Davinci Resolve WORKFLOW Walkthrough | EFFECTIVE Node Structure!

How's it going, everybody? It's Aparicio, and today I'm going to be breaking down my DaVinci Resolve color grading workflow. Let's make this super simple for you guys, and hopefully after this video, grading in DaVinci makes a little more sense.
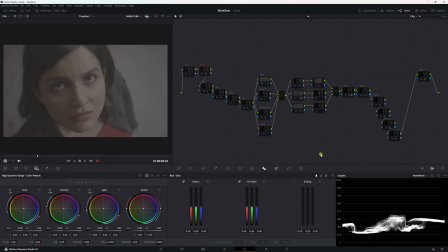0:17 So with that being said, let's get right into it. All right, so here's the shot, and here is the node tree. It's shot on a red camera, all right? So I'm just going to walk you through what I did. We're just going to go ahead and put our CSTs on, CST and CST out,
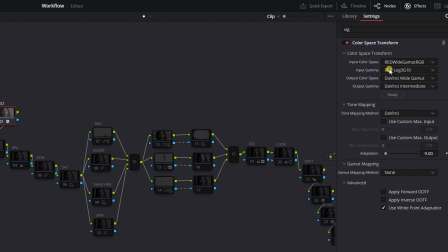0:33 and I went ahead and put these inputs, input color space, input gamma, output color space, output gamma, and here is my color space transform out, and my output color space is rec 709, output gamma, gamma 2.2.
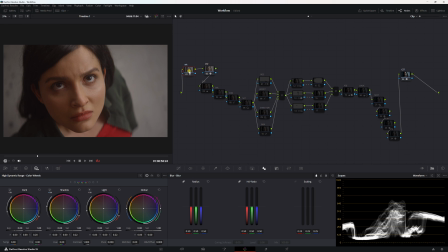0:50 Okay, so before the CST, I put a noise reduction node to take away mostly chroma noise.
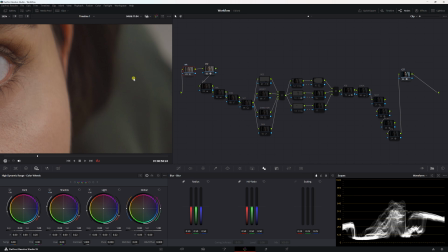0:59 You won't be able to see it, but it was a tiny bit. All right, and now we have this image here.
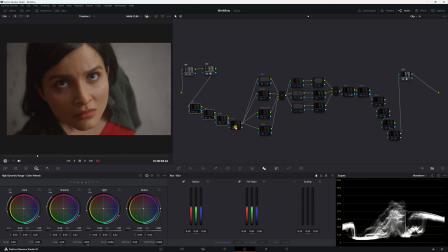1:04 And now we're going to be going in this section right here. These are our primary corrections, okay?
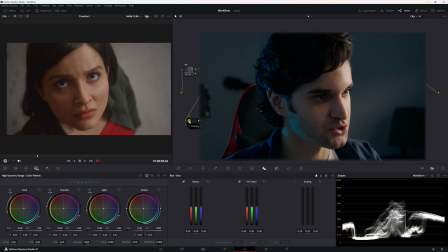1:11 It's super simple. But what I wanted to do is just get this shot to the most neutral looking base to work off of.
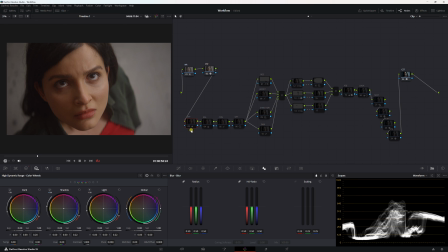1:18 Just a clean, neutral base, nothing dramatic going on. So let's go to the exposure node, turn that on. I just did this in my lift, gamma, and gain. I just adjusted them slightly, opened the image up.
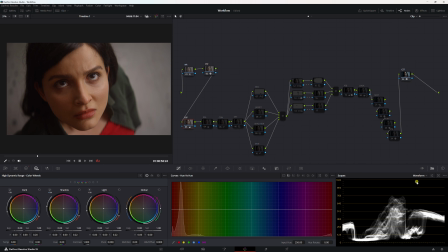1:32 And for this, I had my waveform open on my scopes. And then let's go to balance. All right, guys, balance. It's looking a little red. I brought it down. It seems like it's cloudy out and there's a mood going.
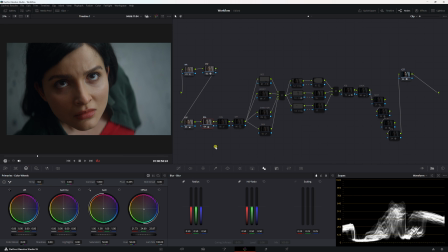1:47 So I leaned more towards the cooler side just to stay realistic. And I think it came out good. And I just used my offset here and some color bars. For the balance, I had my vector scope open. And then I'm gonna turn on my contrast node, and let me turn that off, turn it back on.
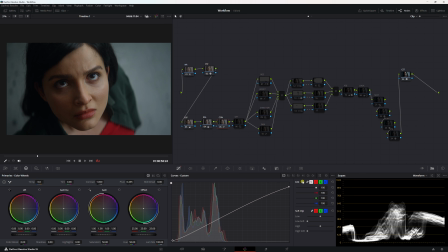2:05 All I did was use my custom curves. It was super simple. I put on editable splines, and if you click it, you can see I made just a simple S curve, nothing crazy going on in my contrast node. Super simple, it's crazy. For the contrast, I had the waveform open, all right?
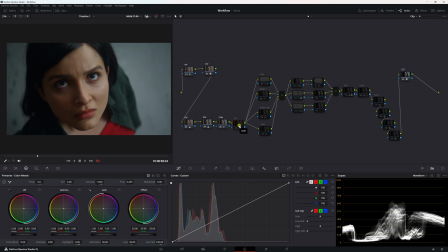2:24 And then let's turn on the saturation node. And I just toned it back a little bit.
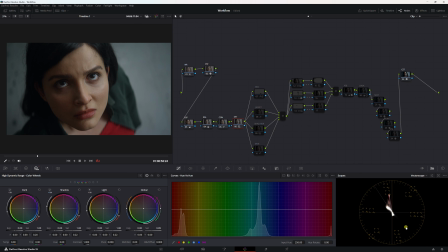2:29 It was looking a little too strong. And for saturation, I had my vector scope open. So now my secondary corrections right here. First thing I noticed, I was like, that red right there is a little too bright and saturated. So let's turn this node on.
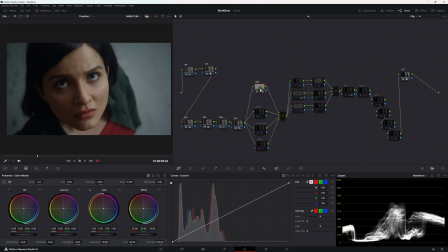2:44 And now you can see I used a parallel kind of structure here, just so this is all working off this nice, clean, primary corrected base. And it just blends better together. So off. On, and I just desaturated it just so it blends more in with the jacket and the background,
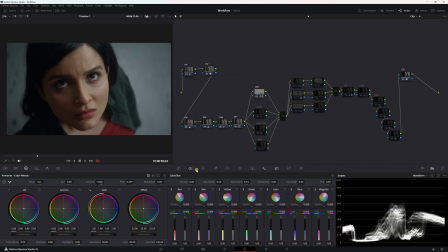3:02 and I selected it with my qualifier, and I turned down the saturation here in the color slice tool, all right? And then I put the density up a bit. So now let's move on to the jacket.
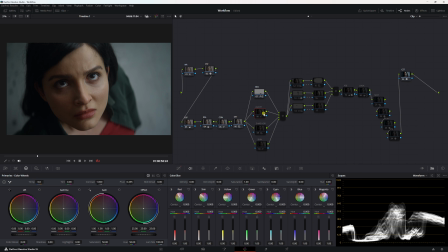3:15 I just kind of brought it to where the shirt was. I brought it down a bit. I just selected it with the hue versus sat, and I brought the saturation up a little bit just so it seemed even and we could have a nice red and green color separation going on. Now let's go to shadow HDR.
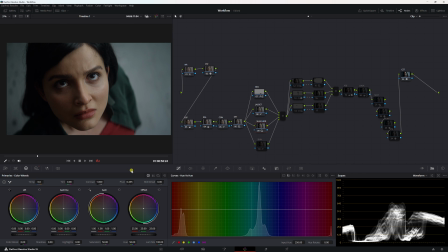3:34 I just pretty much manipulated my shadows in my HDR wheels, and I used the dark HDR wheels here, as you can see. In this shot, I didn't mind if the very black blacks were crushed.
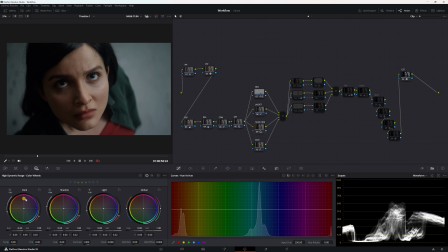3:47 I just think it looks better like that. More dramatic, I like it. And I used HDR for its very precise selection of. Okay, now let's go to skin. Pretty much what I did is I used my hue versus hue just because I'm making the tiniest adjustment.
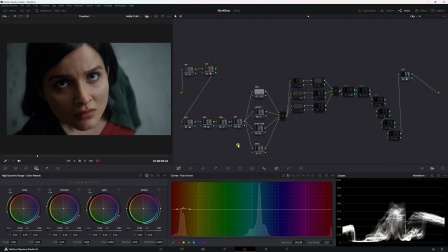4:03 And I brought the skin a little bit closer to magenta because it was leaning a little bit away from the skin tone indicator line.